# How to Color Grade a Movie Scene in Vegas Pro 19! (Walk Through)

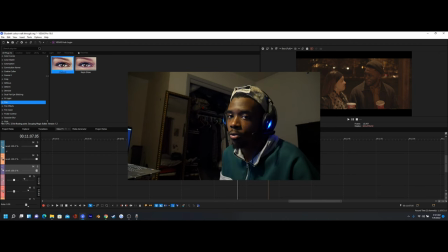What is up, everybody? It is Yo Spy here, and today I'll be walking you through how to color a movie scene in Vegas Pro 19.
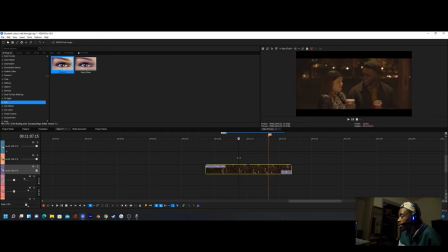Okay, so the clip I'm going to be working with here is a clip from a short film that I shot recently, and it's a short film that I shot that will be coming out in the near future, so just, you know, be on the lookout for that. But I will also have the download link to this short little clip if you want to follow along with the tutorial. It'll be the raw clip without the color, so you can follow along and color with me if you would like.
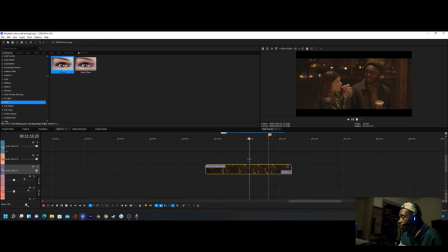But I'll also just have, you know, if you want to follow along with whatever clip you want to color, you can do that as well. So the first thing we're going to be adding is something called Magic Bullet Film. It comes in the Magic Bullet suite. I recommend you get that. It's a really good plugin. It had a lot of cool, helpful stuff.
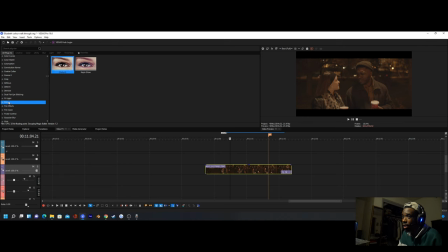And I probably use this effect right here more than I use anything else when I'm editing, because, you know, I color all my footage. So it's just really helpful to have. So the first thing we're going to do is add on the default here.
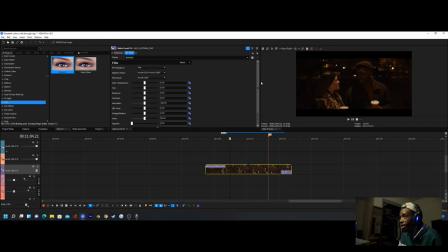And we have a lot of, you know, little knobs we could play with, but the first thing you might notice is that it says my footage is flat, video, or log. I never really use log too much. I usually just mess with flat or video, and I don't really pay attention to if my video is really those things, because it doesn't really matter.
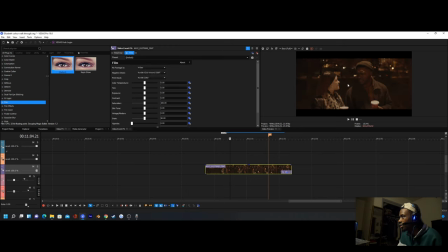I just think, I know when you add video, it kind of less contrast. When you have flat, it's just a little bit more contrast. And like I said, I don't really use log that much, but I don't think it's really that important. But what this does is adds like film stock onto your footage, so that you can use that to color it.
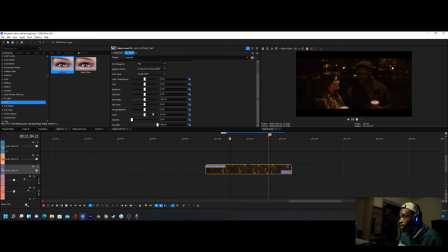And the first thing you can do when you add this on is remove the grain, because I don't really want that like super film look, that like old school film look. If you're going for that, you can keep the grain on, but it also, the grain isn't very strong anyway. I recommend you add grain using another plugin if you have one. So you can just, for the most part, you can usually just turn it off.
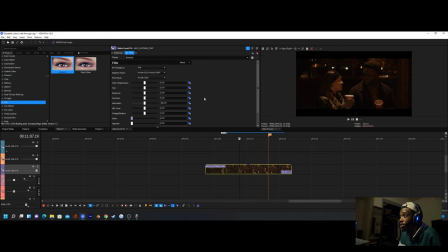That's usually what I do. Then so the next thing you want to do, the thing I'm going to say is that like when I add this on, I usually don't keep the strength at 100, because I like subtlety in my effects. So I don't really like it being so like, I guess, hard on the clip. But for this clip, I kept it at 100 because I didn't like the natural color on it at all.
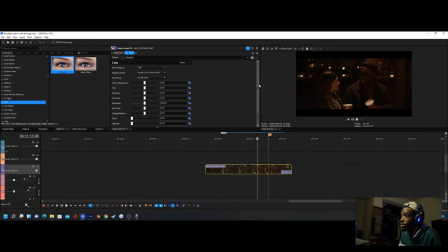So I just wanted to change it completely. So I'll keep it at 100. And then the first thing you want to do is, after you, you know, see if you want the grain, or, you know, you change the strength, if you want to check pick the stock you want.
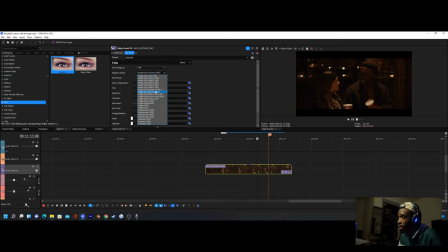And you could play around with these, you know, pick whichever one you think fits the best. I know the double X stocks are black and white, if you know that's something you're going for. But what I noticed when I was making this is that the Fujifilm Reela 500D, this looked best for the clip I was using.
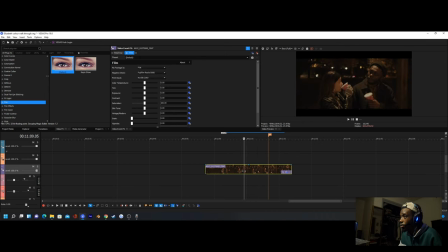It just kind of made the colors look more natural, so that's what I'm going to use for this. And for the print stock, you can just, you know, mess around with that as well, but I'm going to keep it at the default Kodak 2383 for right now. And the first thing I'm going to change about this is the clip is very red, and I'm not a big fan of that.
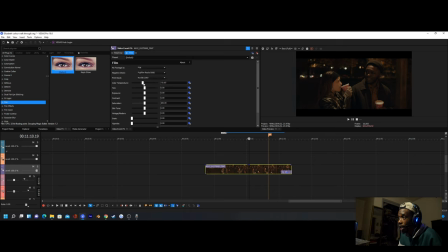So I'm just going to change the color temperature and make that a negative, probably like 19 or 20, just because I don't want it to be super red looking. The next thing I'm going to change for this clip specifically, but you can also, you know, mess with the tint if you want, the exposure too.
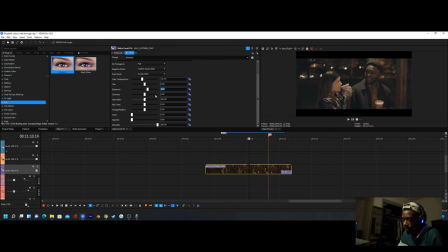I didn't really mess the exposure too much on this, but you can mess around and play with that for your clip if you would like. I'm going to change the contrast next, because it's very dark, just, you know, a lot of shadows on. So I'm going to make the contrast negative 14. I think that's pretty good.
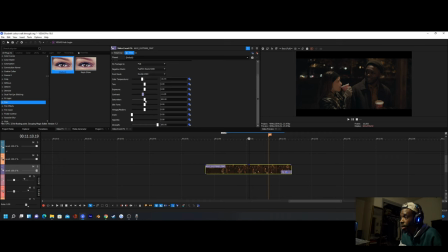And the next thing I'm going to affect is the saturation, just because it looks a little gray. Just going to put this up. I think I had it at about 114 when I was editing this. And I'm liking this. And that's pretty much it for what we're going to be doing for this clip.
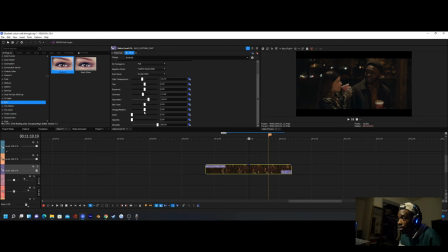But like I said, if you want to just mess around with the other stuff, vintage, modern, kind of like just changes, like I said, the saturation, or just it looks a little bit more flat when it's on vintage and looks a little bit darker when it's on modern.
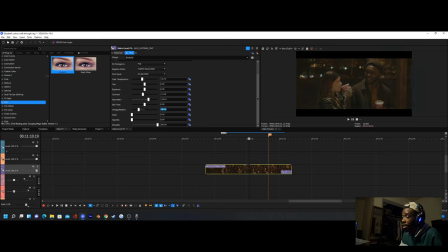I usually mess with vintage a lot because I like that look. But for this clip, I'm just going to leave it at 0. Okay, so that's pretty much it for this part. The next thing we're going to add is some color grading.
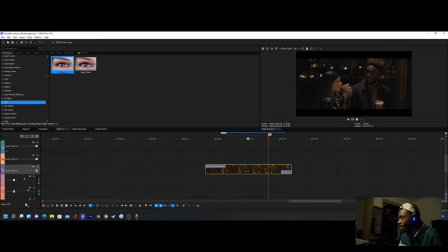And if you don't know how to add that, that is I think it came out in Vegas, I think like 18. It's a new thing you can add in Vegas. So you just make sure your clip is selected. Then you want to come down here and it'll pop up color grading. You can also hit Alt G to make it on your keyboard to pop up.
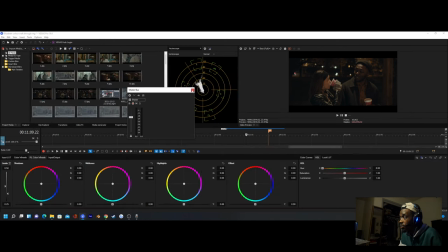So we're going to click this, and it looks pretty complicated at first, but it's usually not that hard. I'm just going to get rid of the trimmer here because I don't need it. Then what we're going to be messing with is it usually starts off on color wheels. And then, but I'm gonna change it to RL color wheels, like right here.
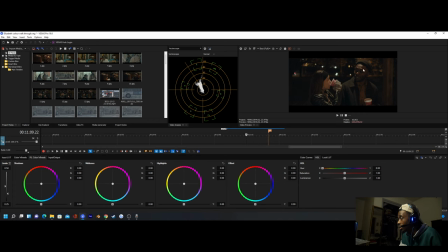And first thing I'm gonna change is the midtones, because I still want to get some of that red out of there. So I'm just gonna add a tiny bit of blue, just move it over here a little bit, just make it look a little bit more bluer. Then I'm also going to up the saturation over here, just again, because it's pretty subtle on the film effect that we added.
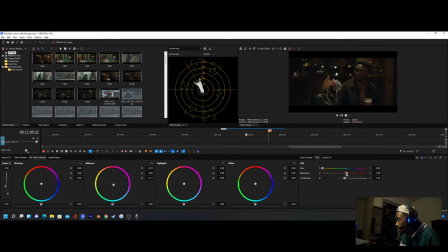So I'm just going to do it a little bit more over here. I'll put it to about 110. I think that's good. And then now we're going to come back to the color wheels, which is usually where it starts out on. No, we don't need to go to color wheels. You can go to the color curves right here. And then so we're just going to up it over here, because that just brings up the highlights a little bit more.
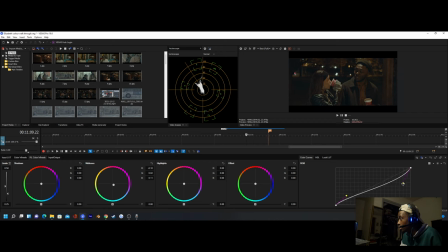Just probably make it a little bit higher. And then we're going to darken it over here. Just kind of make like an S. That's a little too dark, but I'll just up the highlights a little bit more. Like this. Okay, that's a pretty good color.
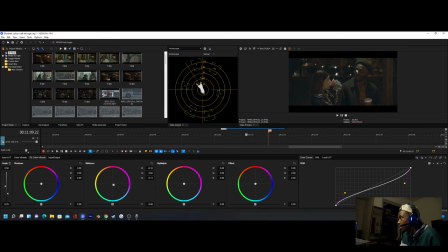And then so that just, you know, it just makes it look a little bit more natural when it's like this. It just, you know, at the post it was before. I'll do the difference real quick. I'm just gonna hit X out of this.
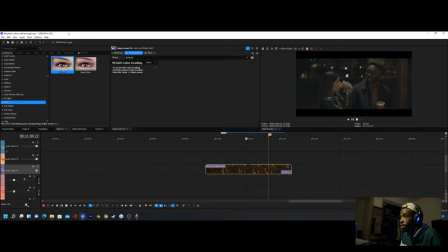And then when you go to the effects panel here, it just looks a little more natural, because that's really dark, and it just kind of just brings it to life more when you add the color grading. So that's basically it for the color grading. The next thing we're going to add is some brightness contrast. These are both color grading and brightness contrast are both just regular Vegas Pro effects.
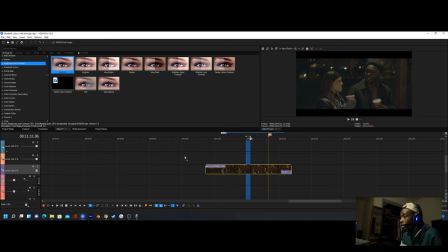I'm just going to add this on here, the default. And I'm gonna lower the brightness just a tad, maybe like -7, something really subtle. And then we're just gonna up the contrast to
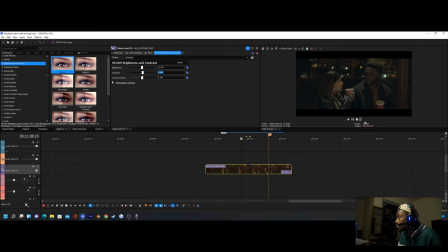about 42. And then now we have a pretty nice looking color here. Just look a lot more natural than what it did before. I'll just show you it versus the original. This is the original color. And then this is what we added.
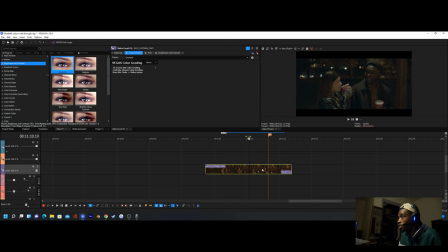Just look a little bit more natural. I'm just gonna maybe fix these highlights here on the color curves. Oh, wrong button. I think they're a little too bright.
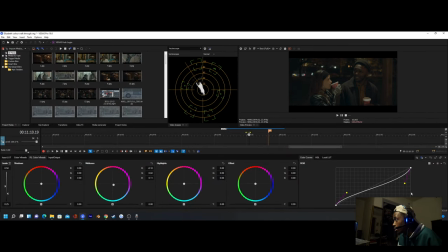And then I'm going to also up the saturation just a little bit more.
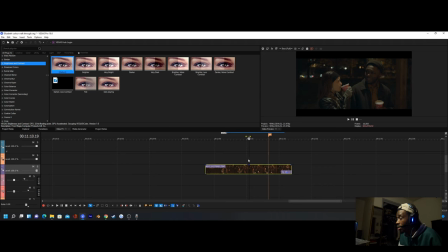And now we have a pretty natural looking clip here. Like, see, what, like, it's not that hard. Color grading is mostly just playing around with it, playing around with the settings to get it to your liking. It also depends on what you're going for. Like, this is just, I want to go for like a really natural kind of chill vibe for this kind of color, because, you know, that's the style of the film.
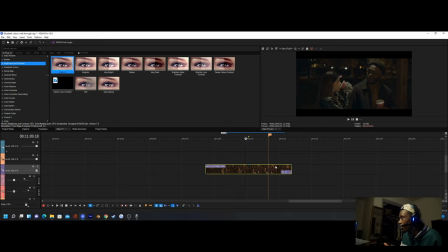Like, if you actually see the film, you actually understand why I went with this color. But so that's basically it for color grading. You know, it's just mostly just playing around with it, getting it to your liking, and just learning like what the tools of the software you're using are, and just, you know, knowing what affects what.
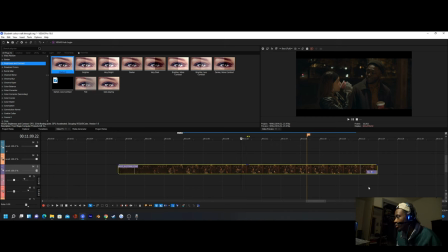Also, lastly, after you finish your color and you get it to your liking, what you can do is you can save it. Like, you can save all these effects here, so you can add it on to other clips that you have, like in the timeline, like other scenes that are like in the same area, so, you know, it'll be like consistent.
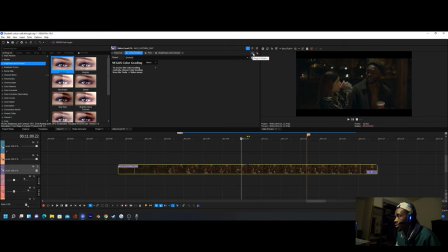So what you want to do is just want to hit the plus sign over here, the F plus right here, and then you want to go, I'm already in like my folder for it,
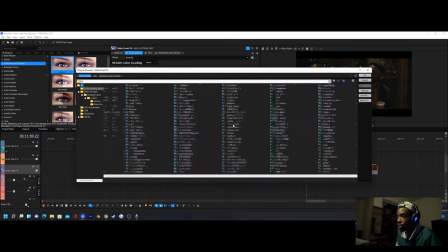but I'll show you to get there. You usually start off here, but what you want to go to is I believe it's filter packages.